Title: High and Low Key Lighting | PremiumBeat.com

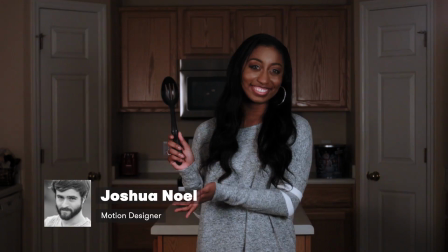(0:00)
Hey, this is Josh Noel with PremiumBeat.com, and in this filmmaking / cinematography tutorial,
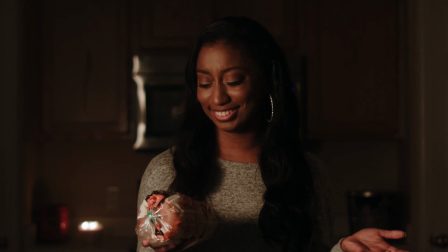(0:05)
we will talk about how to shoot high-key and low-key scenes.
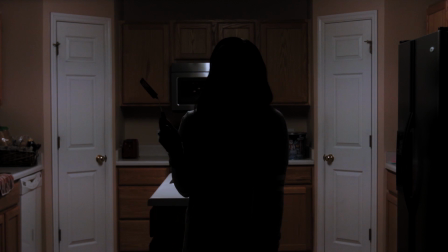(0:14)
When a filmmaker refers to high-key or low-key, they are talking about the lighting.
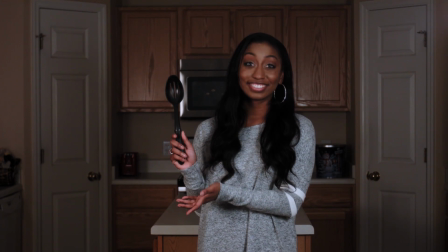(0:19)
High-key is usually referred to be more bright, evenly lit scenes with minimal contrast,
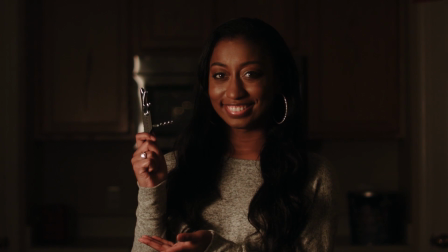(0:25)
while low-key is used to describe scenes with minimal lighting and a lot of contrast.
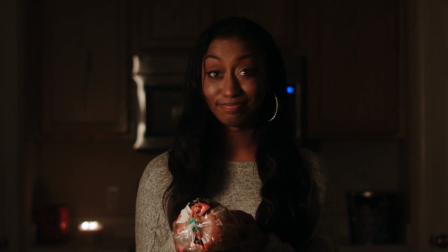(0:30)
In this video, we will look at each lighting style and see what it takes to put them together step by step.
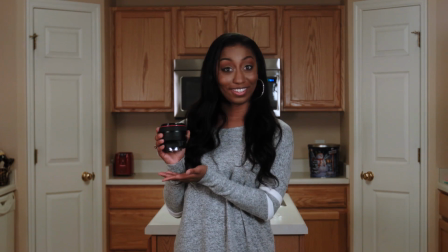(0:37)
First, we'll look at high-key lighting. Let's start off with our first shot where the practical fluorescent lights are the only lights on in the kitchen.
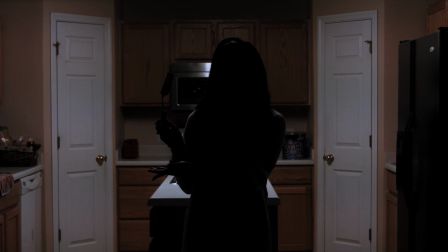(0:44)
Obviously, our talent Ashley is not exposed correctly. She's basically a silhouette. To ensure that we can evenly light the scene, let's bring in a key light.
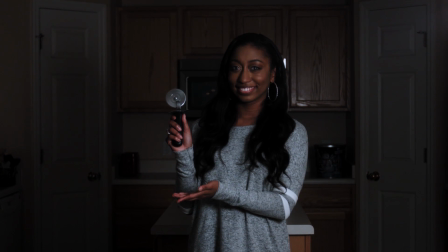(0:52)
I turned off the kitchen light and turned on my 650 watt Fresnel light to expose Ashley.
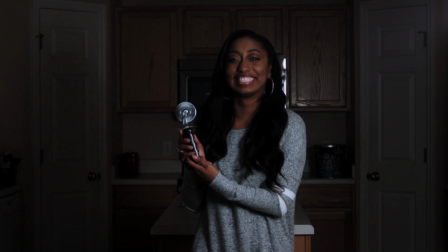(0:58)
We can see the right side of Ashley's face is exposed properly, but her left side of her face is left in the shadow.
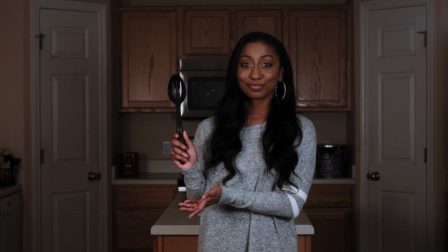(1:05)
In the next setup, I added another 650 watt light as a fill light to evenly expose Ashley.
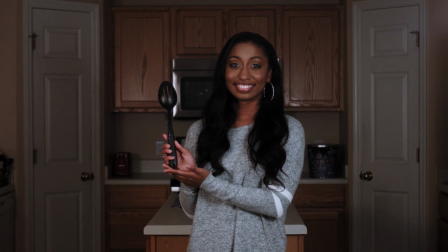(1:11)
As you can see, Ashley has hardly any contrast. However, the background is about a stop to a stop and a half underexposed.
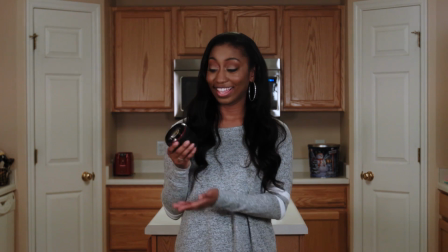(1:19)
In the final setup, I turned the kitchen light back on to make sure that the final shot would be evenly exposed.
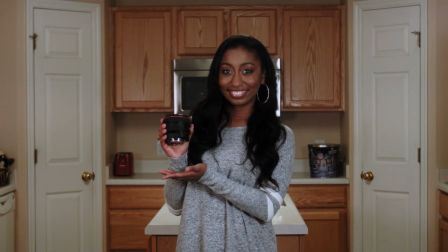(1:25)
You can also bounce the light off the roof to spread the light across the room evenly,
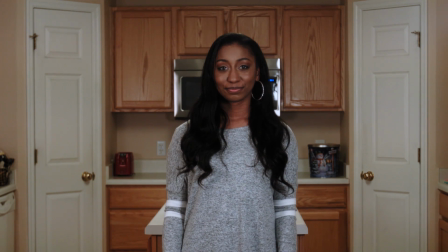(1:29)
and reviewing the final shot, we have minimum lighting contrast and the shot appears to be close to evenly lit.
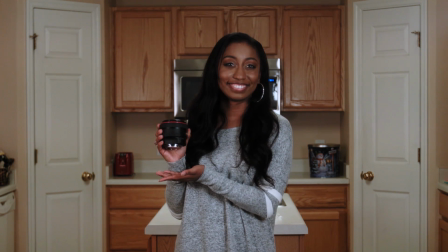(1:35)
Therefore, this is a high-key lighting scene. Shooting in the same exact room, let's create a low-key shot.
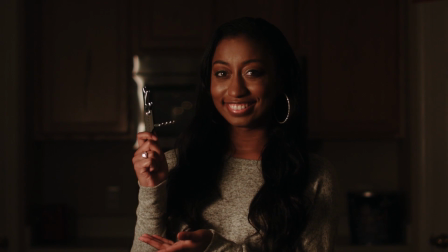(1:41)
To start off, I turn off all of our lights, including the kitchen lights. For a low-key setup, I'm just going to use one light to expose Ashley's face.
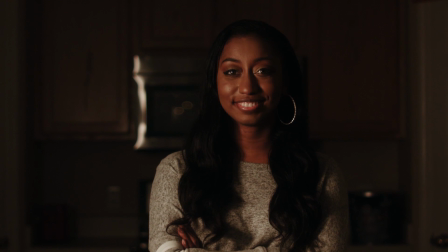(1:49)
Looking closely at our shot, we can see that the background is dark and the right side of Ashley's face is left deeply in the shadow.
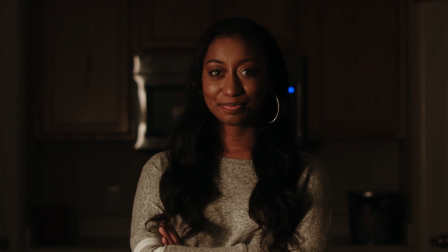(1:55)
If we wanted, we could call this our final low-key setup, as there's apparent contrast.
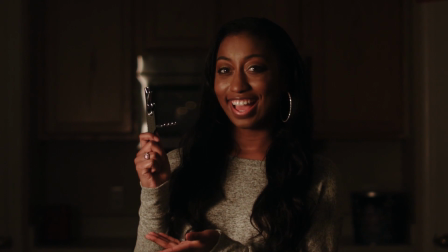(2:00)
But let's take this even further and see what we can do.
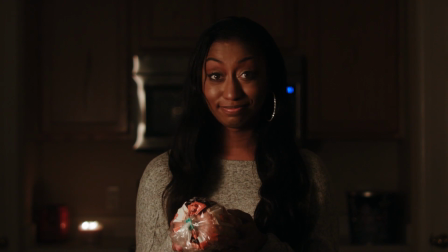(2:02)
In this setup, all I did was add a practical candle in the background to break up the darkness and add lighting depth contrast.
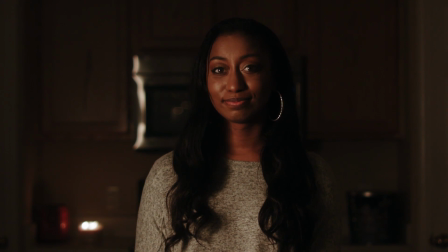(2:10)
We still have our low-key look, but with more detail. I would probably wrap up my setup here, but I want to look at adding a backlight and talk about light spill.
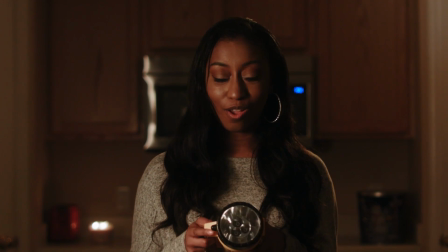(2:19)
In the final setup, I added a uncontrolled backlight that helps Ashley stand out from the background. However, the background is brighter and has less contrast than before. So when you're shooting for a low-key look, you need to consider that adding more lights on the set means more light that you need to contain and consider.
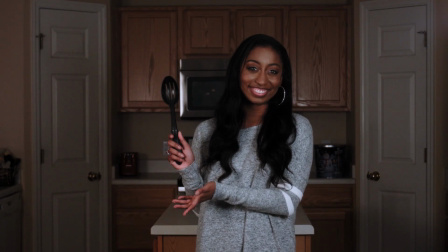(2:36)
I hope you find these lighting tips for high-key and low-key lighting helpful. Keep in mind that these techniques I use in this video are just for demonstration.
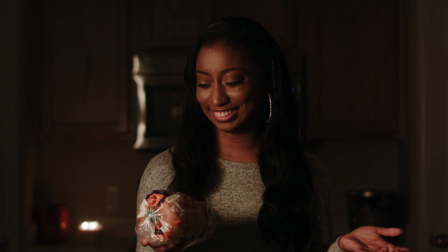(2:44)
Your project may have completely different setups when it comes to the look you are trying to create. So hope you guys enjoyed this video. For more tutorials, please be sure to check out our blog at PremiumBeat.com. And if you're in the need for royalty-free music, we have a huge library full of great music for your projects.
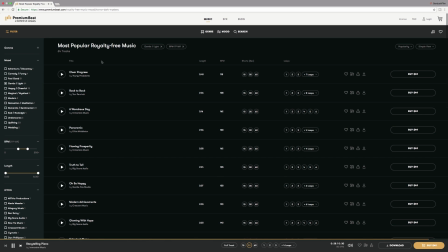(2:59)
So if you have the time, I invite you to check us out on PremiumBeat.com.